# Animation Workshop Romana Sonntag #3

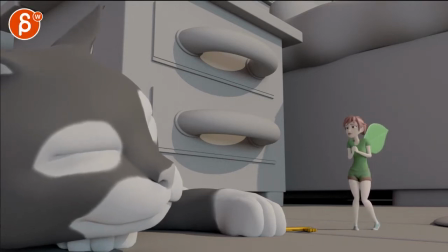0:04 all righty let's take a look at this i'm gonna play it out first there's
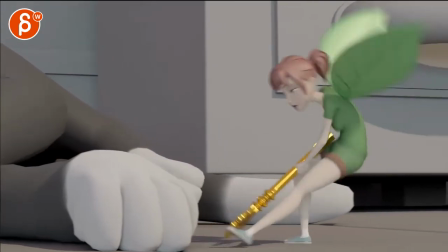0:12 some good stuff this is a finished piece and there's a lot of really good stuff in there i really like the weight in that key.
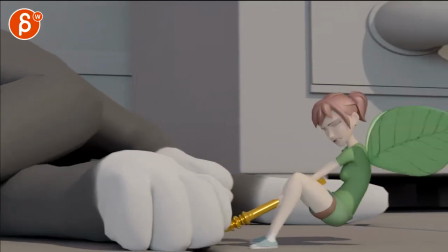0:23 I especially like the little turn there.
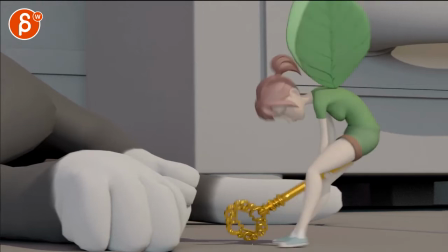0:30 This is a bit of pop there.
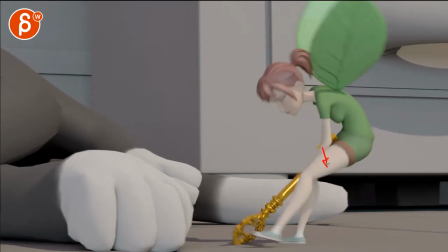0:34 I'm not quite sure why it maybe comes down here and pops a bit quickly.
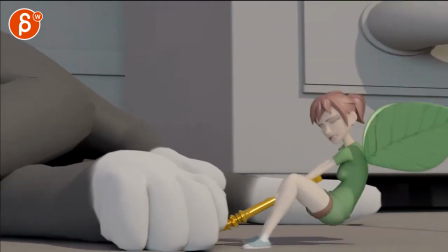0:39 But I do like that turn into this. gives it some nice weight but that i'm not quite sure what
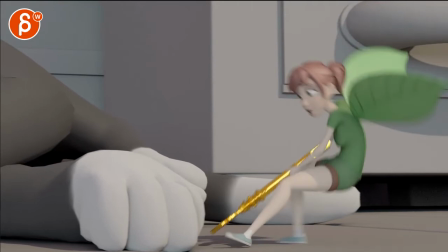0:45 that sun pop is is it not like she is
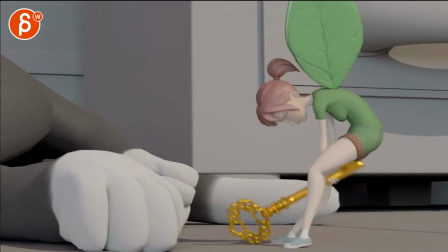0:52 hitting him with the foot but anyway let's go first here
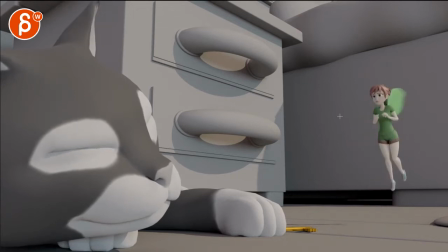0:57 i think for this i want to look at the fairy well let's look at the cat first just because i got more notes on the fairy i think the cat given that she's the focus is fine there's some good stuff in here we have some
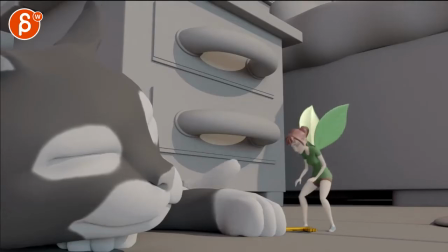1:12 movement in the tail i just be careful you have a big move here while there's a big move here so these
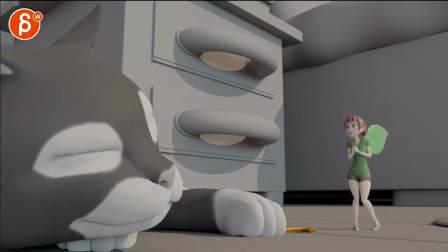1:21 two are competing a bit and i'm not sure also given the shading and everything this kind of blends i would give either the cat different color or change the color of just this section if you want to make a meal out of the ear the other thing that i'm slightly confused about is
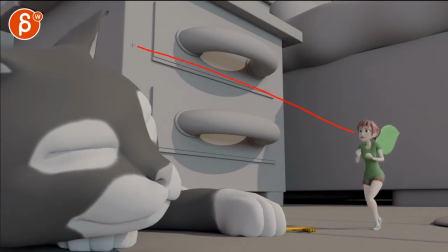1:40 she does look a lot at the ear and to me it feels like you should look here i know there's some twitches there and maybe that's what she's looking up there oh there's a lot of movement in the ears and that's why you
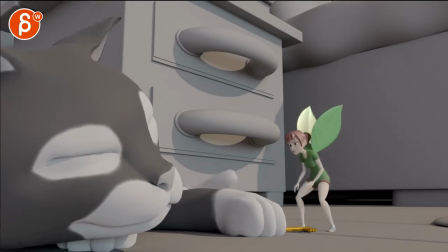1:56 never know what's going to happen attitude but there's also something where the ear is just moving a little bit and then she looks straight up it's a bit too at the same time i'm not sure is she hearing
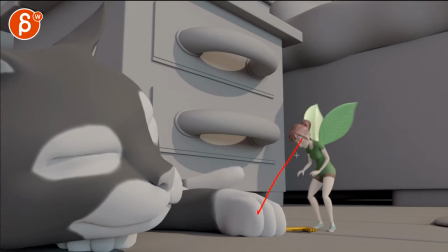2:11 does this make sound because if she's looking down here then how would she see this i don't there's something where how this blends in and given how this is so big in frame and clear i think you could do something where there's
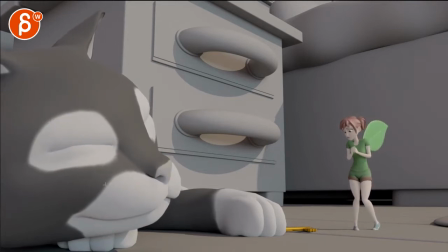2:29 some really nice stuff here eyes opening that's
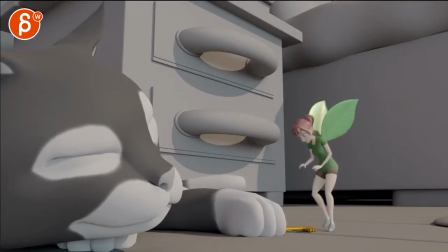2:35 all cool but you could have like a slight moment if she's really concerned where it's more like a lip smack or something like that or maybe the eyes open just a little bit with the eyes rolled so you don't see the pupil like
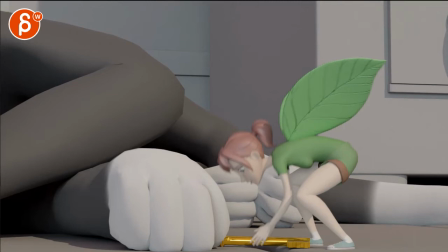2:49 fully passed out i think i would opt more for that instead of
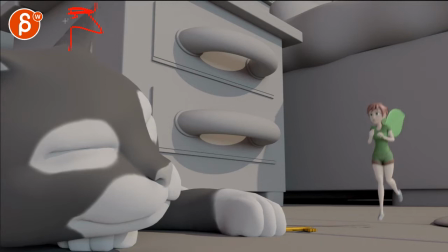2:54 something that a blends in and is so out of not out of frame but so close to the frame and where where to me I would look eyes more instead of the set of the ear so to me personally I will bring the eye line down to that other
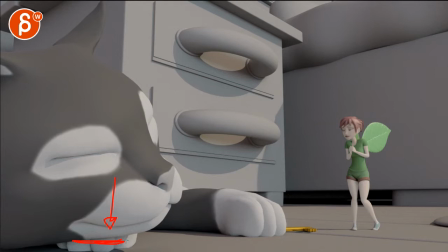3:13 than that there's a good stuff really love that interaction here as the pushing of the head goes down the compression in the toes there that's great now let's
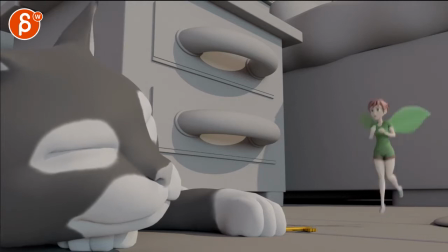3:22 look at her there's something where there's a bit of a fast drop through here where she floats and then suddenly drops and then and then kind of stops there are a couple things here given that the cadence of those wings are always the same
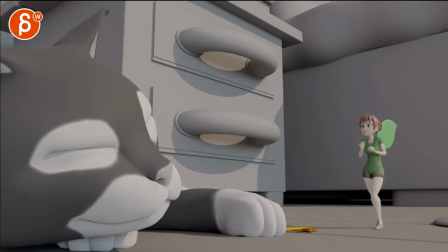3:41 i don't really see why there will be a sudden drop because those um what's it called the the wings will keep her up enough and for contrast i mean i like the idea of the sun drop you could just have
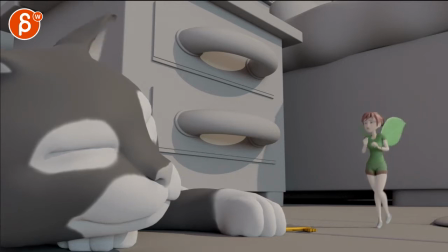3:57 the wings slow down and then pick up a bit right here so that the landing is softer so right now what i'm reacting to is that the wings are doing always the same not sure why there's a sudden drop and then she starts to
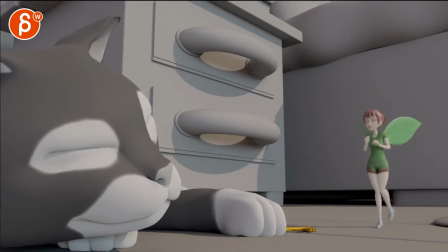4:10 really slow down a lot right through here almost right before she hits this and I don't think this is enough contact and pressure up this way for her to slow down as much so to me if you already start to speed up I would continue until around here now that
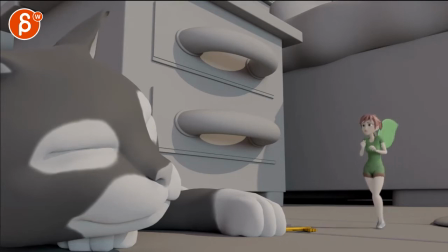4:28 the foot is more on the ground especially this comes in that's enough to push the body up or have the body prevent from continuing to go down if that makes sense it just seems like you have sun drop and then it just flattens out very quickly without a these guys accelerating
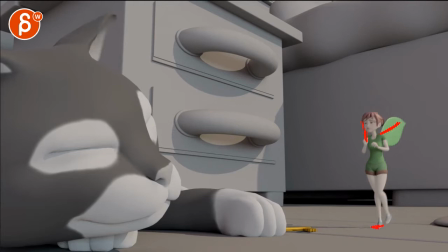4:48 even more or the feet being planted enough on the ground to stop that drop if that makes sense i hope that makes sense it seems like a weird sudden soft ending here soft landing despite no change in the wing,
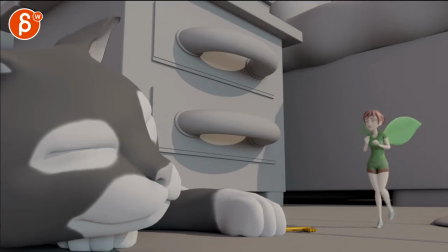5:05 cadence, flap, you know, speed and everything, or massive contact through there. Other than that, if she goes down here, I think you have some good hips there for compression.
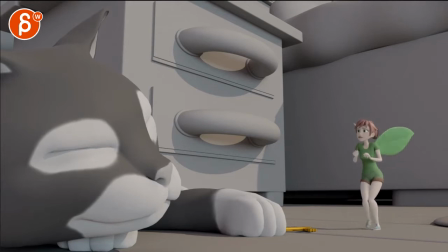5:25 So right here, she'll put it to that. That's all cool. So change through there. I think that's all good. I'm super picky here. If I look at what the root is doing right through here, it goes back down this way.
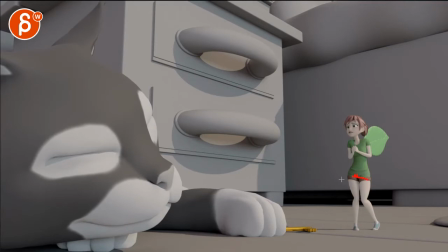5:45 And then what goes back the other way? I just be careful with movements. And this is very subtle. It's not like it's a big deal, but just to point out super picky stuff, I wouldn't go somewhere and come back the same way. I would go somewhere and have an arc or no or whatever you want to do, but just don't go back the same way. might go down this way or might go up or
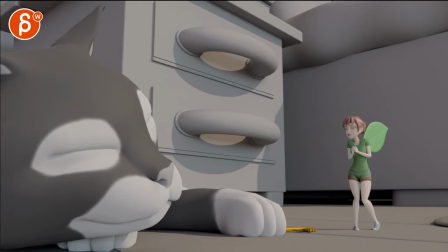6:05 just up and not as far so there's a couple things here i would tweak just a bit this just feels a bit to a to b back to a that's okay let's see here
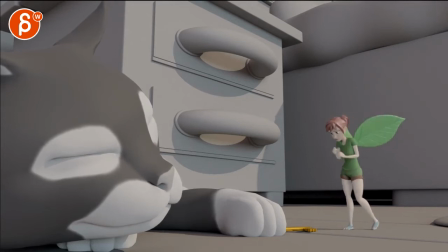6:20 and then careful here you're lifting up already and it's not like she does a massive foot roll but you're already lifting and and especially through here that's a big move without the wings actually starting so to me it feels like you want to go much bigger in the wings just sooner
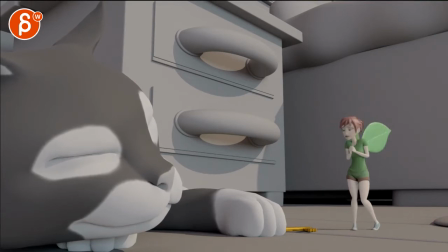6:40 and by sooner i mean you know like three four frames maybe five frames just give it enough where they start and then you can have a bit of a pull and stretch on the chest and then the rook follows with it and this is all very subtle but still there's still enough believability in physics
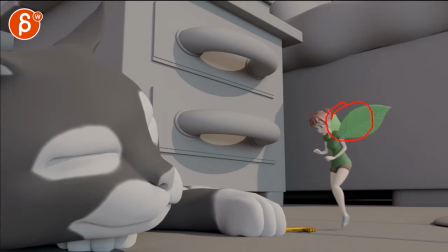6:57 uh with this starting and then imagine the wings hook up first and then take her chest with it and then this and that and so on and so on so right now it's a bit i hate to say pose to pose but it feels like well she already goes up a without much leading of the wings and there's no real i
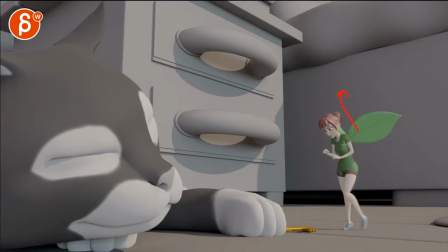7:16 would love to see if this starts to be active and take her up that really affects the chest and takes the chest and maybe kind of bends her you know takes that that root and kind of curbs her over because this is pulling this way with the head dropping a little
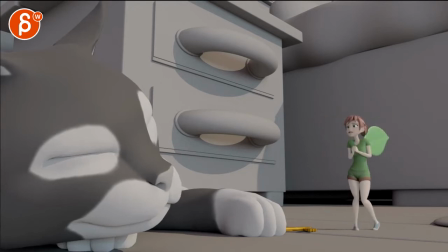7:31 bit i'm not saying this much and it's it's going to be subtle but still a bit more so it's not so clean i don't quite see i know she's small and light but i think you can still push the physics of that just a bit more